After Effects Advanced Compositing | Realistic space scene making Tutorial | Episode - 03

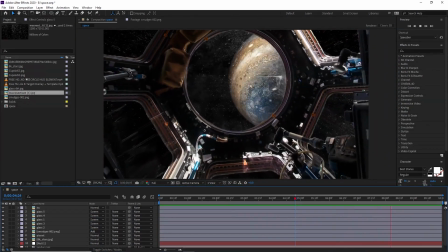[8:12]
So guys, now we have successfully added all those glasses here, and the animation is looks so realistic and the smooth also.
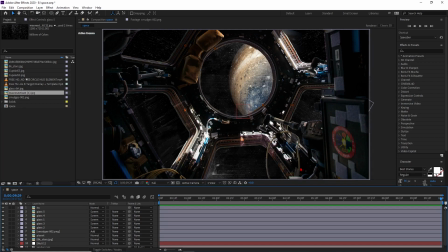[8:18]
Now to make it some realistic and also to give some futuristic effect, we were adding some HUD elements on this glass. So I have some HUD elements, so just drag and drop into this composition,
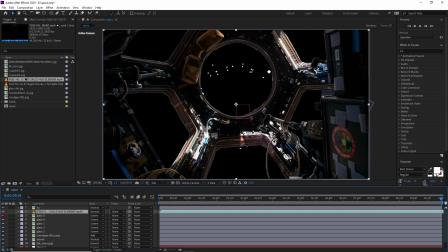[8:29]
and now just turn off the sound effect and just make it to solo to see how it will look like.
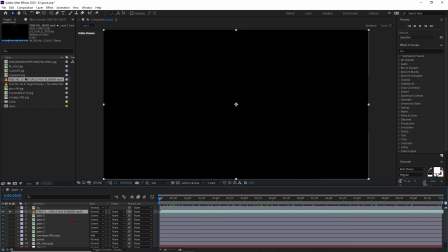[8:34]
See, this is just a basic animation here, and let's unsolo it. And now we are want to fit this one to this layer, so just drag and make the animations visible here. So the animation is come from this angle, and then just press normal to screen.
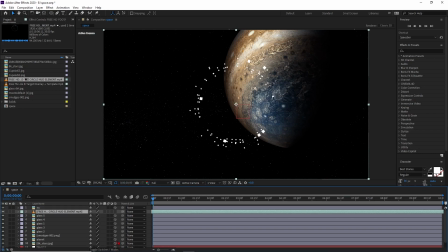[8:49]
So now what happened, this will come in screen, and then just make to this 3D layer as well and move on this axis.
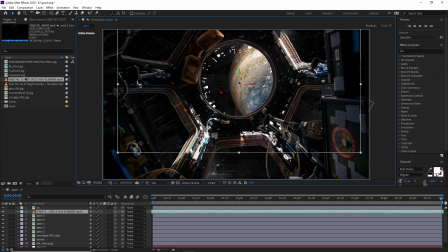[8:56]
Now if you see, this will come on the same position here. So just scale it down a little bit to fit on the screen here. So I'm just decrease the scale value and something like that.
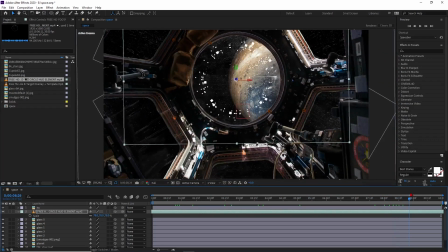[9:06]
So this will be fit on the screen, and whenever it will come here, it's looking so much like animation of HUD element.
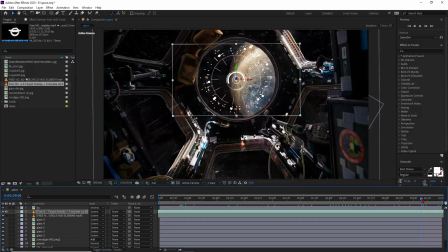[9:14]
So guys, all the HUDs are successfully applied here. Now to give some glow here, we have to apply some glow effects in it.
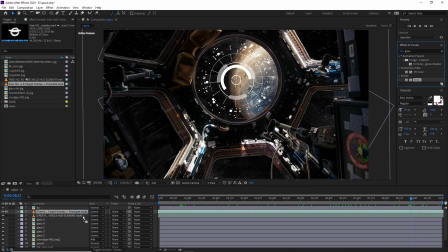[9:21]
So just from here, let's make it like glow and drag and drop into this. And now you can see it started glowing here.
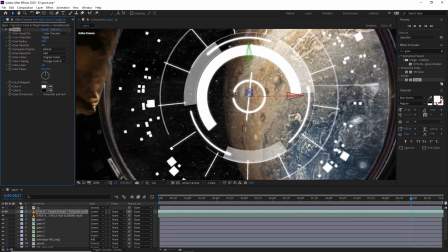[9:27]
So just increase the glow thresholds, decreasing. You can use it, you can play with this.
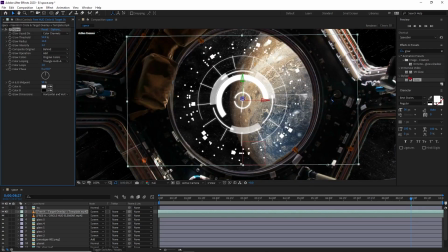[9:32]
It's completely up to you. And you can add this one as well, something glow here.
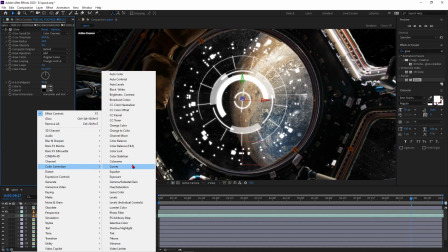[9:37]
And also change the color value to like tint one.
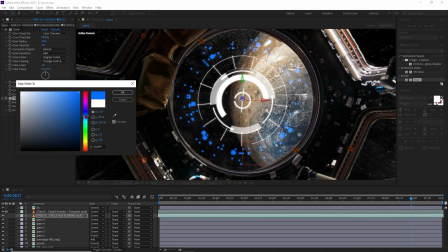[9:40]
And let's change it to a little bit blue to see the glow effect should be look so much realistic.
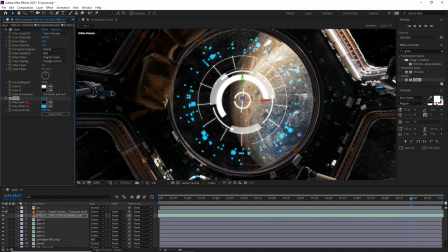[9:46]
You know what I'm trying to mean.
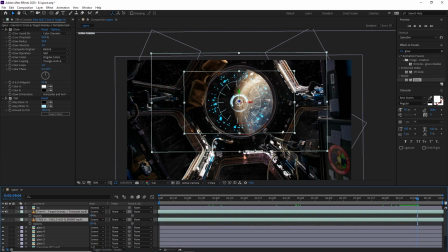[9:47]
Okay, so now we have to just decrease the opacity of this to from 100% to very less, because it's not necessary here.
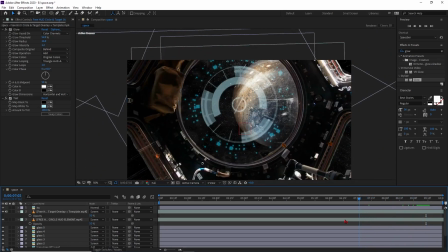[9:55]
I just added to look so much futuristic effect. So now we have to add our sun, because without that, this complete animation is just a fake, and also depth of field.
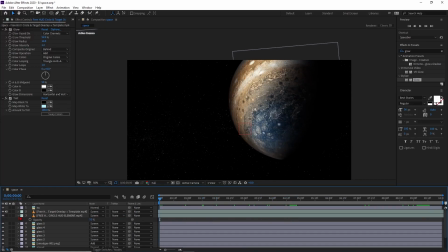[10:04]
So now to create the sun effect, we have to use optical flares.
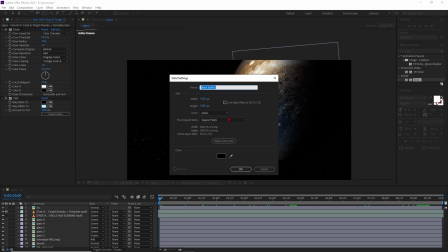[10:07]
So just go from layer, new, and then press solid, and let's make it to like sun, and then just press OK.
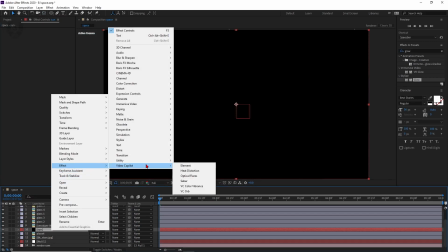[10:14]
And select the sun layer, right click, effects, video copilot, and then we have added this optical flares,
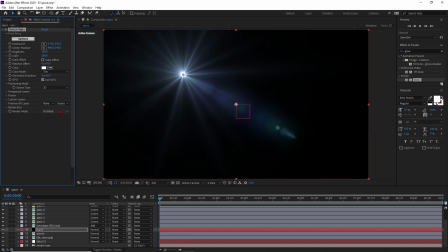[10:20]
and it will come here, and from the on black to let's rename it to like on transparent.
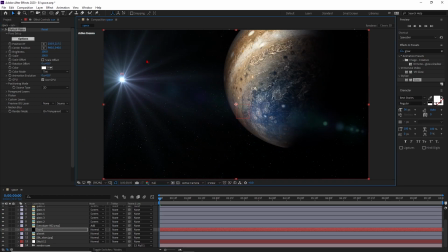[10:26]
Yes, so now we have successfully added our sun. Now place your positions here. Now we don't use this one by default, just go to the options, and where you can find this preset browser,
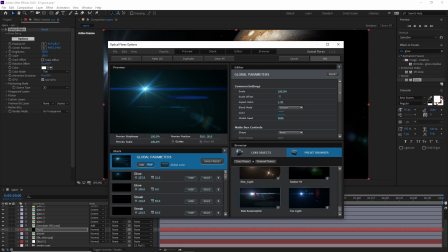[10:35]
go down, natural flares, where you can find so many realistic sun kind of optical flares. In this case, I preferred this one, and now I just want to delete some layers from here, so I just want to delete this one to see more realistic.
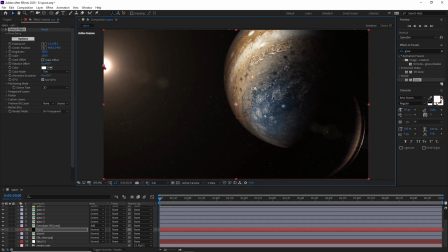[10:50]
Then just press OK. So now it's feel so realistic. Just move it to this area, and this is fine. Now when you move it, it's feel something like that. So now if you notice, the sun layer is not moving with this, so you have to animate it manually.
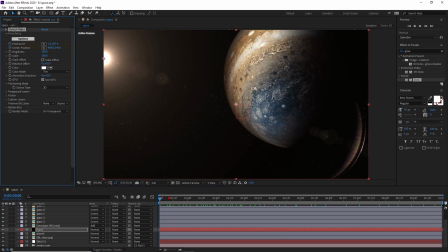[11:04]
So just select the position and center position here, and this is the first keyframe. Go to the last one and move it to this much area.
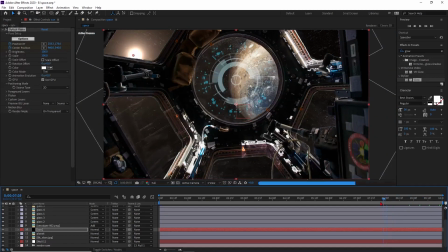[11:11]
Now you have to check all the times that is it moving with this or not, and I think yup, this is working.
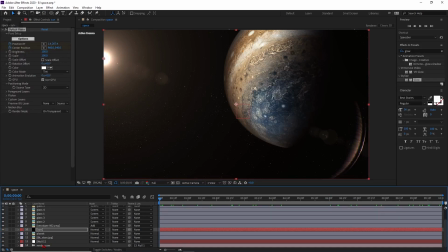[11:17]
Okay, so now to give a very good depth of field with a very amazing way, I have that solution. So just select the render cam, just go inside of this, and we will find the camera options,
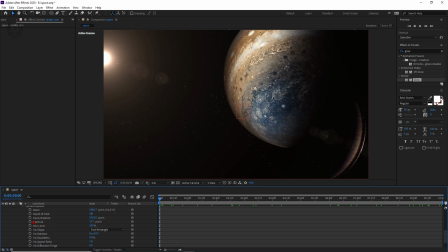[11:29]
and where you can find this aperture and focal length or focal distance and depth of field. Just turn on this depth of field, select the focus distance, and increase the aperture to 200 is very good.
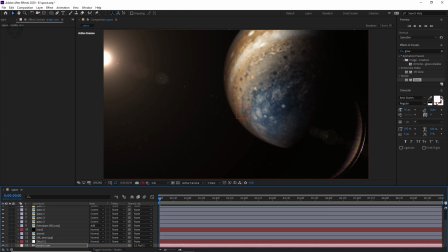[11:39]
Now it's completely blur. Now to adjust the focus distance to this planet, I just want to focus in this planet here.
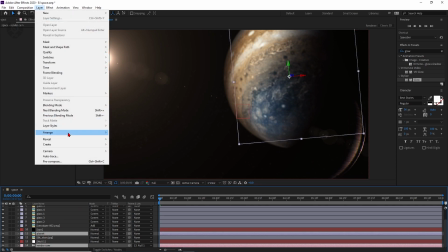[11:45]
Select this one, select the planet layer, and then just go to layer and the camera and make it to set focus distance to this layer.
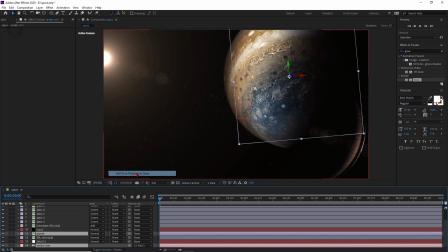[11:52]
So just select this one.
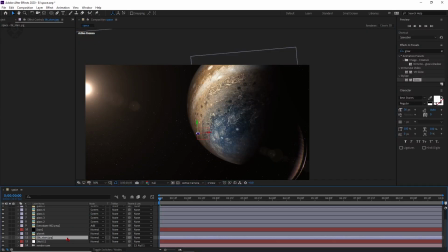[11:53]
So now what happened, this planet is right now in focus, and whenever you will check to this like hue, it's showing like this keyframe is set on this planet on this area.
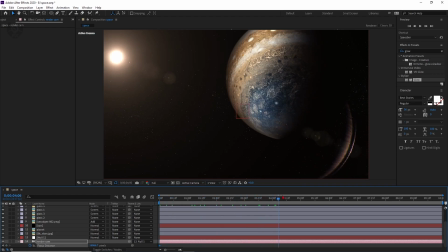[12:02]
So just make it to fit to screen. So now move forward, and right now we are almost here.
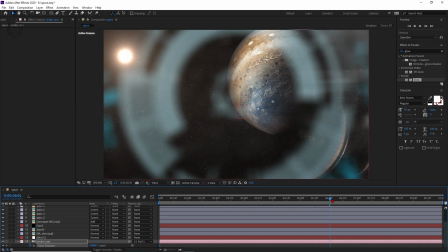[12:08]
So just let's make it to third to see that quarter level value, and in this case the value should be same.